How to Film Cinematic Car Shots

If you want a real cinematic look with smooth, sweeping shots, you must have a gimbal.
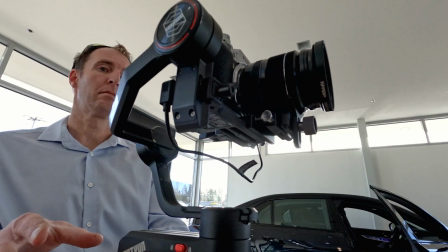250s
A gimbal is a device that keeps the camera steady and prevents shaky shots while filming.
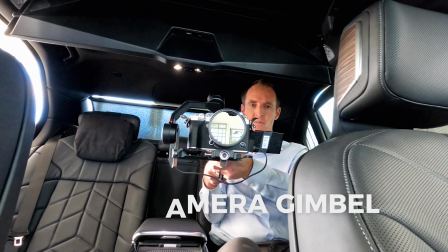255s
Most advanced cameras now come with built-in image stabilization, but they're not as effective as a handheld gimbal.
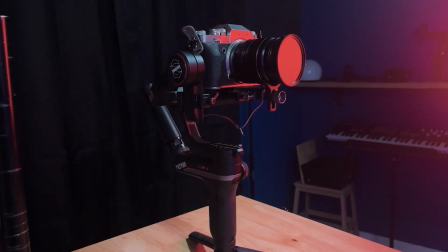260s
My personal gimbal of choice is the Zhuan Weebill S. The last step before filming is car preparation. You need to make sure that the car looks as good as possible before filming it. This includes washing it or at least wiping it down, removing any obvious marks or dirt.
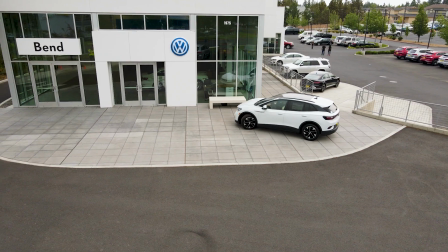277s
Even when shooting in daylight, make sure you have your headlights on at all times. Also take note of the position of the car and how it's parked relative to the background. The most important thing to remember when filming is to use good lighting.
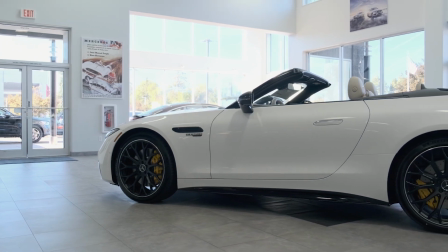290s
Times to avoid shooting are midday when the light is at its strongest, as this will result in overexposed shots and harsh shadows. In situations where I have no choice,
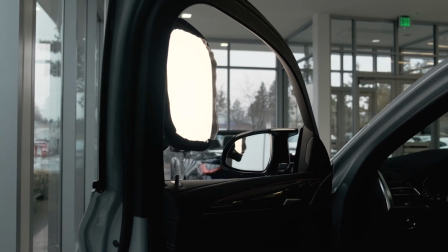299s
I'll use a diffuser to soften the harsh light or a portable light for any dark areas.
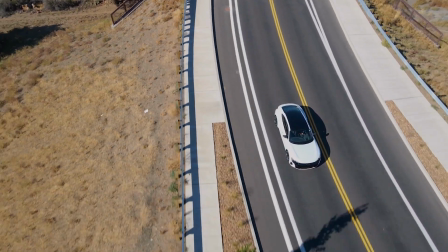305s
Another way to give your footage a cinematic look is with a drone. Drones are used in just about every modern car video.
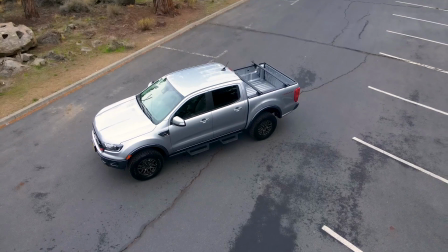311s
You can capture unique angles with the drone's camera and have a more natural point of view than you would if you were just holding the camera yourself.
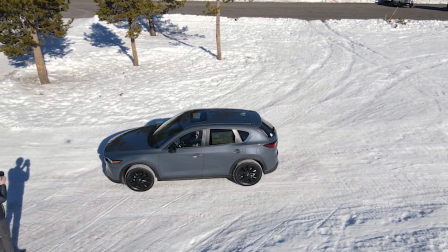320s
My drone of choice is the Mavic Air 2. The gimbal does a really great job of keeping the camera steady while flying, and it's really not that hard to get up and running. If you are filming with a drone for commercial purposes, then you are required by law to have a Part 107 remote pilot's license. If you don't want to invest in the upfront equipment and training costs, then you can just hire a professional drone pilot.
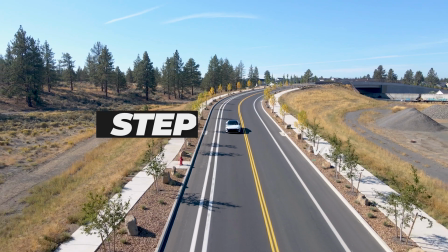344s
Varying your shot types.
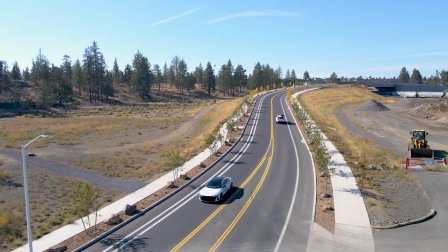345s
When filming a car video, it is important to establish where the video is taking place in order to tell the story of the car, or what is called an establishing shot.
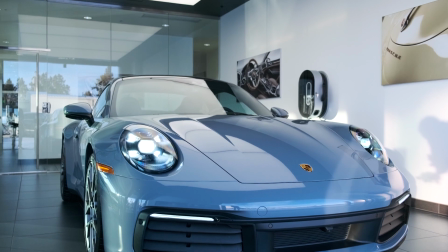354s
The establishing shot helps to establish the geographical location before revealing the hero shot of the car. Also, make sure to capture important features of the vehicle with close-ups, as this will help keep your car visuals engaging.
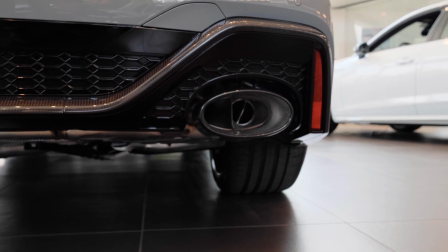370s
Things like emblems, brake calibers, exhaust tips, and of course the interior is what people notice most about these cars. The key to a great car video, like any great video, is a unique story told through creative camera work. With the right equipment and a little planning, you can create some really impressive videos that will help sell your car. Well, I hope you enjoyed this video and found these tips useful. If you did, please hit the like button and also hit the subscribe button. My name is Andrew Cooper at A Cooper Video, and I'll see you the next time. Take care.